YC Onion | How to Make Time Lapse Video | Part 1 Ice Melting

Hey guys, it's Sandi here from YC Onion. So you've probably seen ice, but have you ever seen how ice melt from solid to liquid? Now let's watch a video.
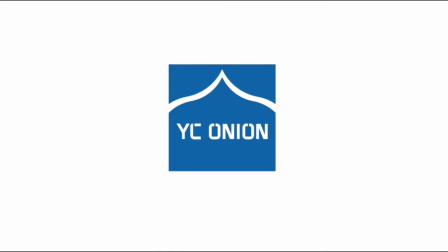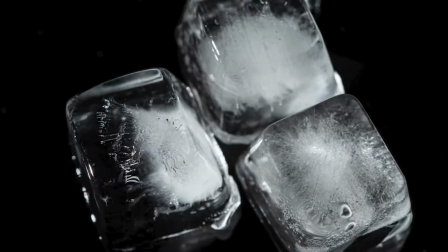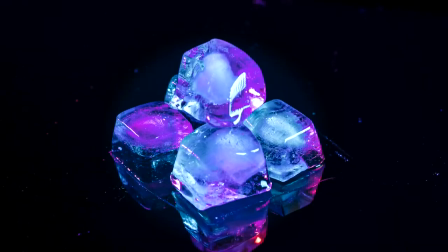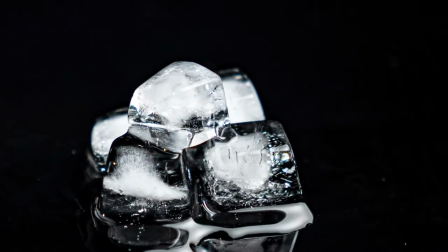The process of ice melting can be stunningly beautiful. So today we're going to show you how to capture this moment with time-lapse.
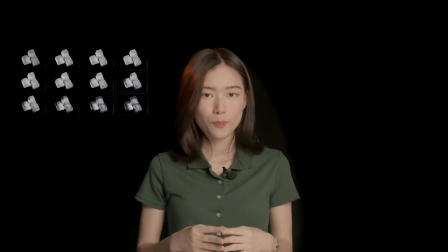First, we need to know how the time-lapse works. It is essentially combining all the images together,
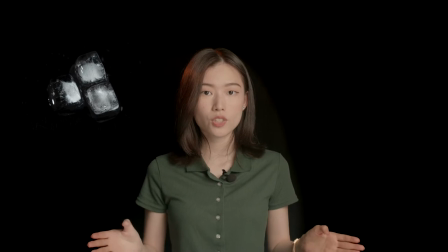capturing the slow-changing process of the subject and compress all the images into a short video, so that the changes became more obvious. Before we start, we're going to prepare a few things. A tripod, a YC onion hot dog slider, a shutter release, and support arms.
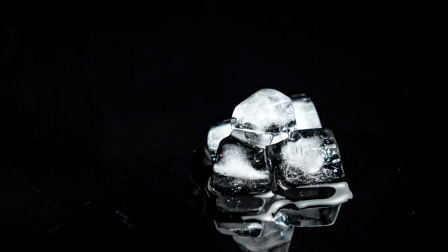Stability is very important for making a time-lapse video. Any subtle movement might lead to jitters in your final result.
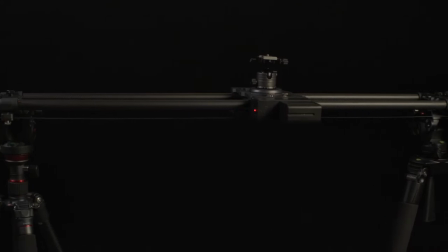If you think your setup is not stable enough, you can replace the support times with two tripods.
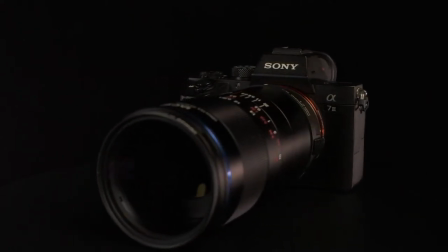The camera and lens we'll be using are the Sony Alpha 7 Mark III and Lawa 100mm micro lens.
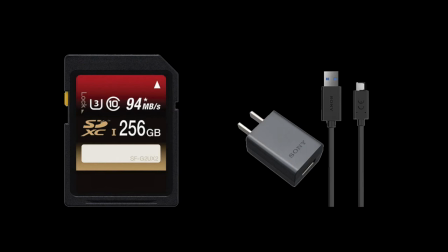Because the timelapse takes a long time to shoot, you'll want to use a larger memory card and keep your camera charged.
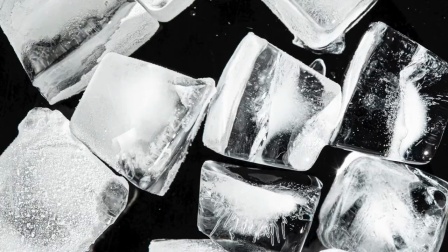The ice we use is made out of cool boiled water so that it comes out more transparent and less bubbly inside.
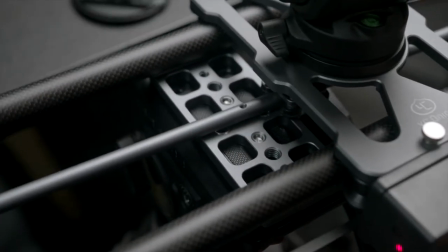Set up the slider on the tripod with support arms.
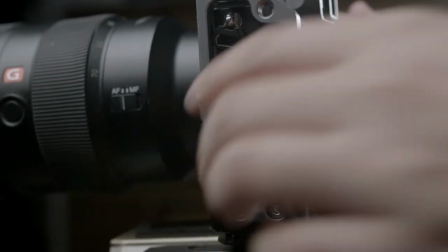Connect the shutter release to the slider that suits your camera model and then pair the slider on the app in your phone.
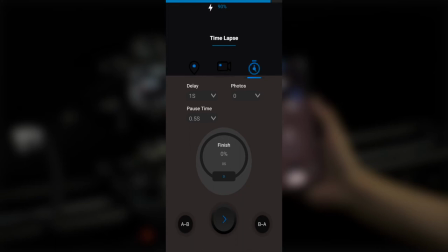The app has a dedicated time-lapse mode where you can set the intervals, number of shots, pause time. The longer the interval is the less shot it will take later in the editing 25 frames form one
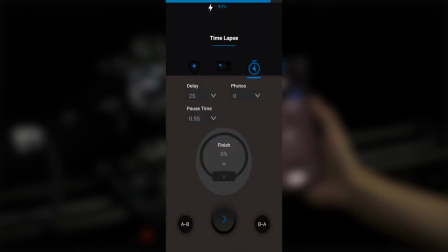second of the video we'll use two second intervals a thousand shots and half a second pause as our parameters
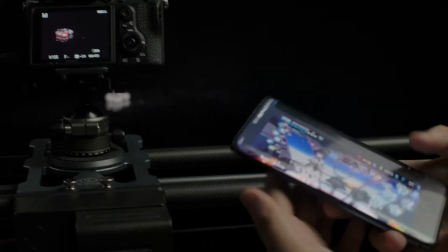once we finish setting and start shooting we can step aside and let the slider do its work
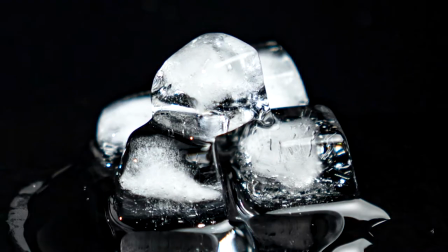if you want to make a time-lapse video in motion first set your point a and point b
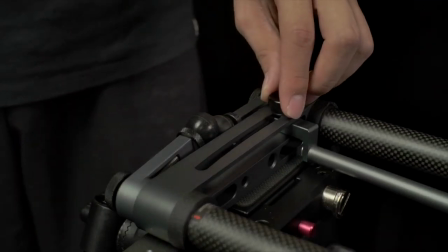then adjust the parallax of the slider so that the subject is in the center of the frame
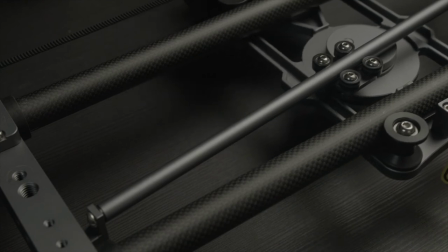and then the guide bowl below the slider will move along the parallax so that the subject will stay in the center of the frame this whole time during the
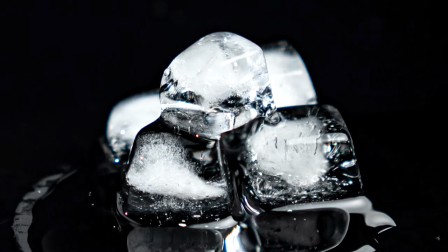movement this will give the viewers a sense of surrounding the subject we can add some colors to the eyes with our putting light as well alright so that's the tutorial for shooting a time-lapse of melting ice in next video we're gonna talk about how to composite your pictures into timelapse in premiere if you like this video don't forget to give it a thumbs up and hit that subscribe button i'll see you in the next video bye